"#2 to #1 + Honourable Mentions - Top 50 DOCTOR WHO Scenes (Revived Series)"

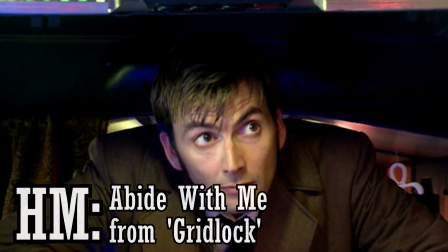[8:21]
This heavy-handed scene in the series three-story gridlock has the citizens of New York stuck in their cars underground,
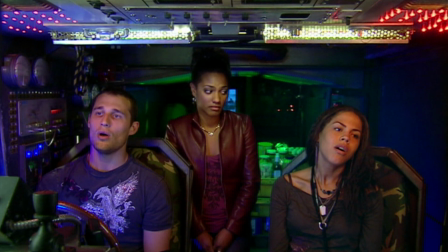[8:29]
unable to communicate outside of phone calls and video screens, sharing a rare moment of unity by singing the hymn,
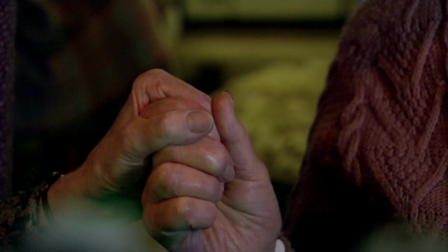[8:36]
Abide With Me. Now, I say it's heavy-handed, but to be honest, after the past 2 years we've had,
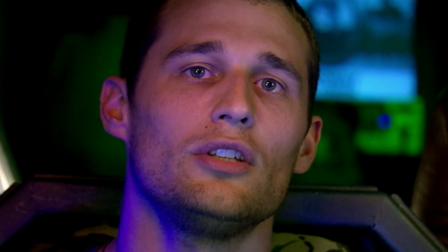[8:42]
this emotional set piece took on a whole new meaning on a rewatch.
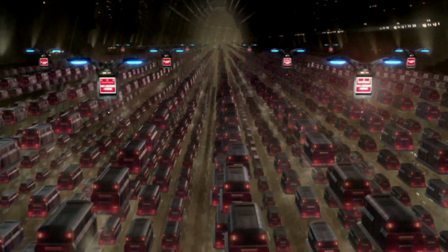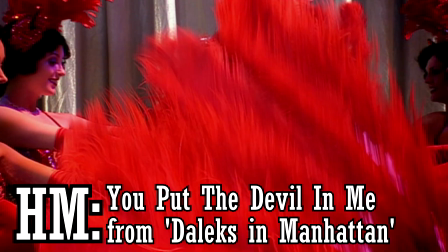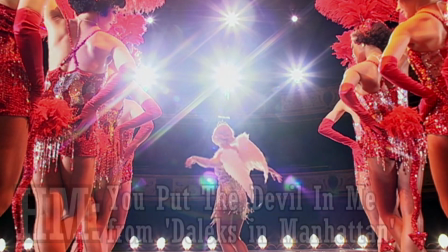[9:00]
What can I say? I'm a sucker for show tunes.
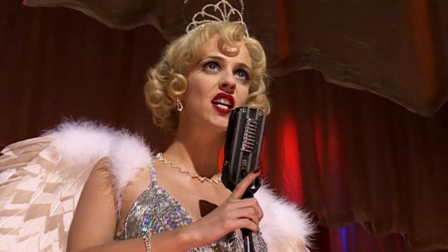[9:03]
This two-part Dalek story just stops dead so that Tallulah and the girls at the New York Review can do a dance.
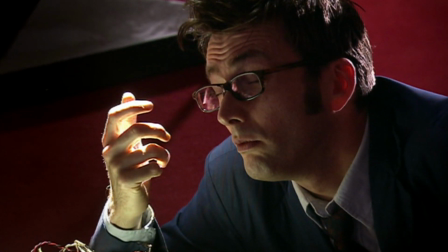[9:10]
Sure, the Doctor is doing a scan on the Dalek mutant during this scene,
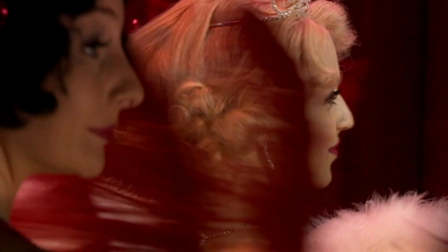[9:14]
and also Tallulah's pig slave boyfriend Laszlo gets caught spying, but really, you're here for the music and the choreography.
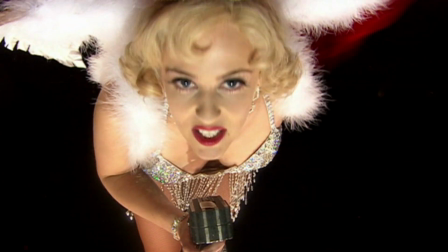[9:21]
I got the sense that cinematographer Ernie Vince and director James Strong really relished the change in mood.
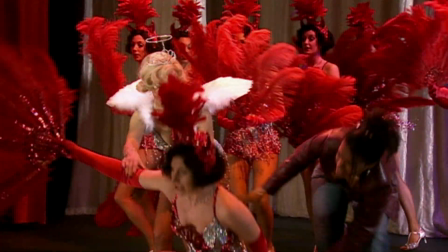[9:28] You're on my tail! How's our hair loss, Mr. Halpin?
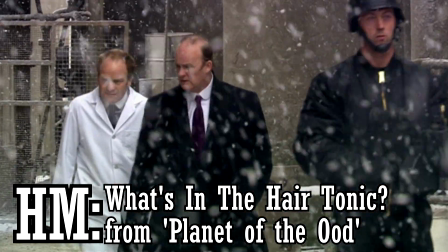[9:37]
Sometimes morality isn't black and white in the Doctor Who universe.
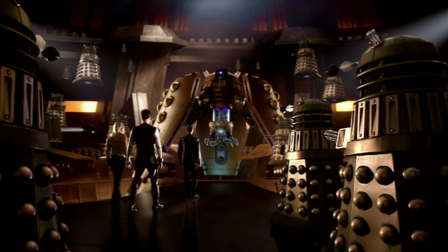[9:41]
For every unambiguously evil threat that needs defeating, there's sometimes the grey areas.
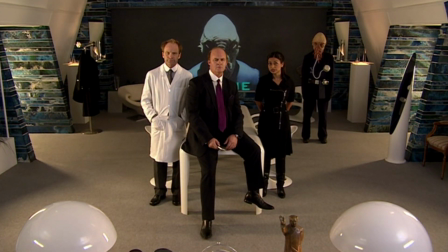[9:46]
Like, how do you deal with the leader of an organisation that enslaved an entire race against their will?
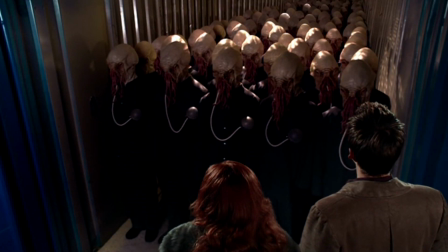[9:53]
Now, conventional wisdom, the civilised way, says that you imprison them, or deal with them through a legal channel.
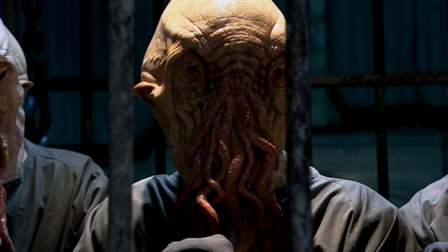[9:59]
But what if that's not viable, and what if that doesn't do anything to repair the damage?
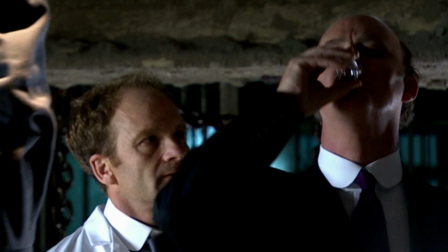[10:04]
So what if, instead, we had Kleinman Halpin being fed a special liquid over the course of years,
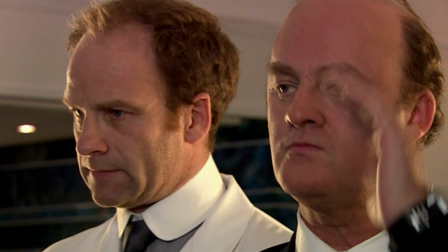[10:11]
thinking it's hair loss medicine, only to later realise that he's turning into an ood?
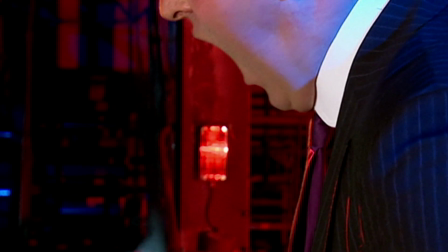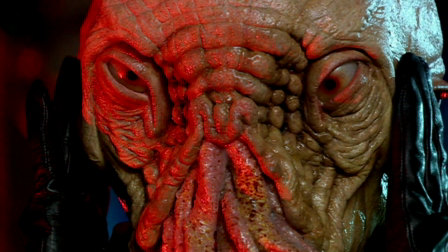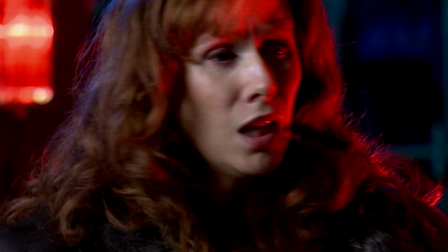[10:31]
Justice can take many forms.
It's weird. Being with you, I can't tell what's right and what's wrong anymore.
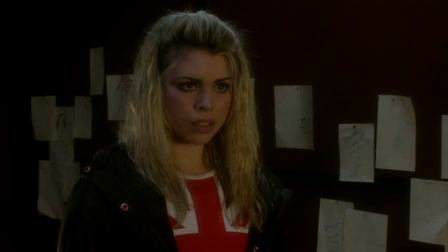[10:38] It's better that way. I'm here. Can't you see me? What's that noise?
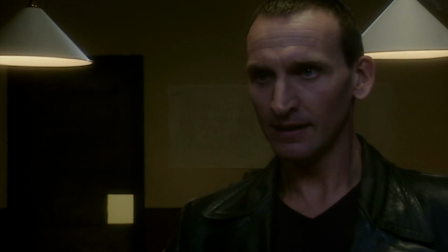[10:43] End of the tape. It ran out about 30 seconds ago.
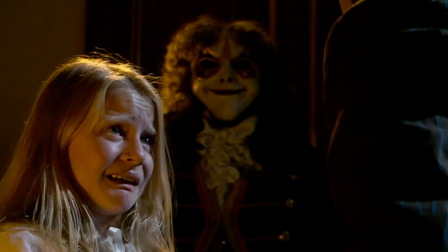[10:48]
Moffat's spooky formula of changing and altering the soundscape to imply an upcoming scare has served him really well in the past.
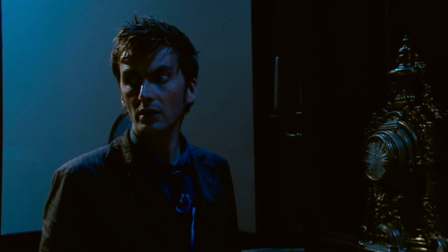[10:55]
From typewriters to ticking clocks, it's a great way to set up a horrific jump scare.
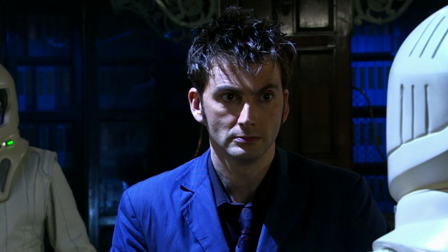[11:00]
However, what I love about its implementation in Silence in the Library and The Forest of the Dead is that it is used to set up a scare.
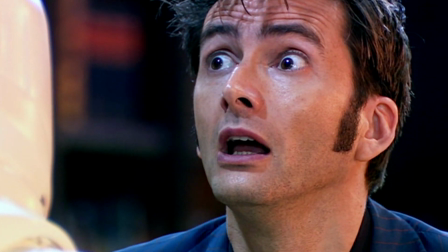[11:08] We should go, Doctor! In a minute. Library. We should go, Doctor! We should go, Doctor!
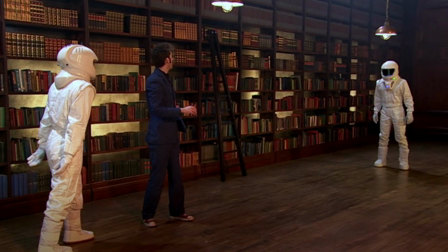[11:16] Oh.
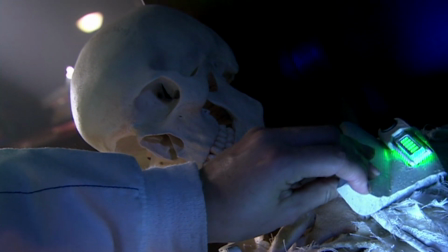[11:19]
But it's also used as a really sad character beat, with Miss Evangelista getting eaten by the Vashta Narada.
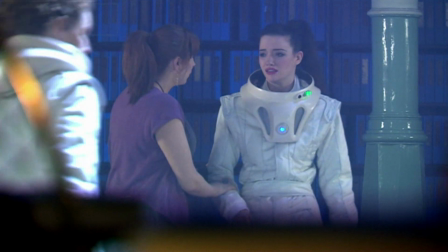[11:26]
She'd already spoken to Donna earlier, so when her consciousness is ghosting in the spacesuit,
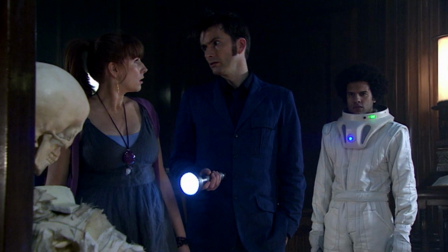[11:31]
she confides in Donna again, unaware that her whole team is listening.
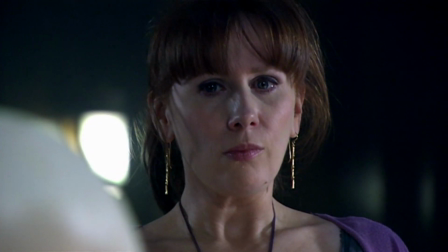[11:36]
And Donna, hopeless to do anything to help in Miss Evangelista's final moments.
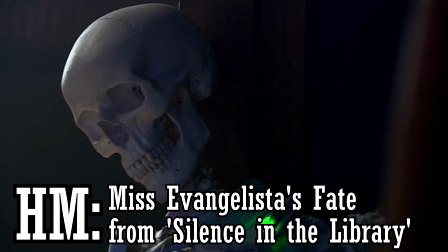[11:41] What I said before, about being stupid. Don't tell the others, they'll only laugh.
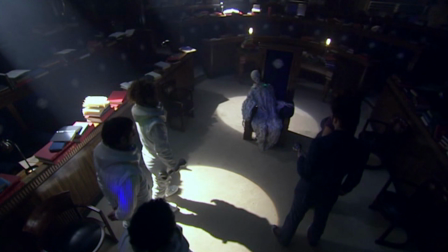[11:47]
God, that's sad.
Ice cream. Ice cream.
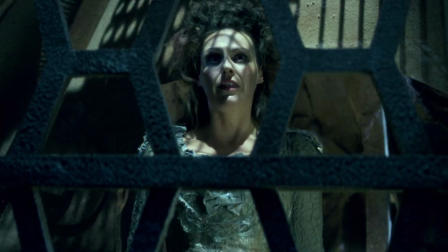[11:53] Ice cream. Thief? Where's my thief?
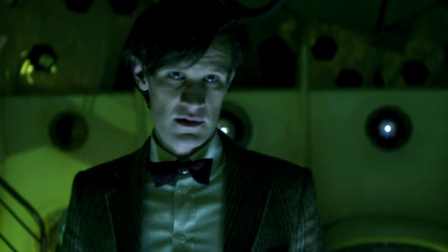[12:01]
This is an example of a story that I adore, but I couldn't really find a place for it on the list.
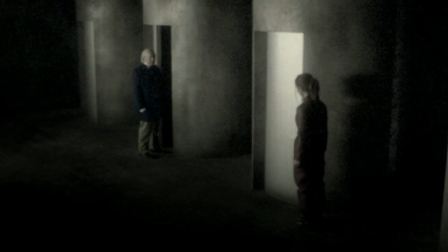[12:08]
48 years after the show started, after the first Doctor ran away from Gallifrey in a faulty TARDIS,
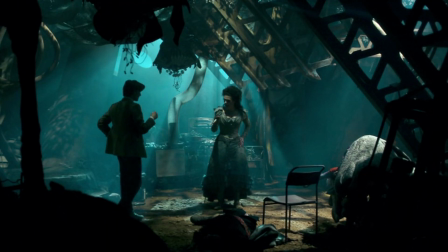[12:13]
we finally get to hear that TARDIS's side of the story, penned by Neil Gaiman.
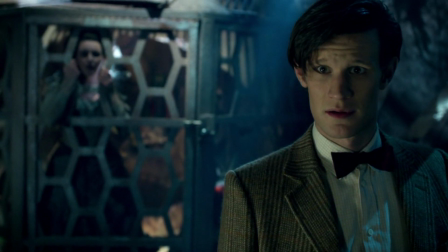[12:19] Then you stole me, and I stole you.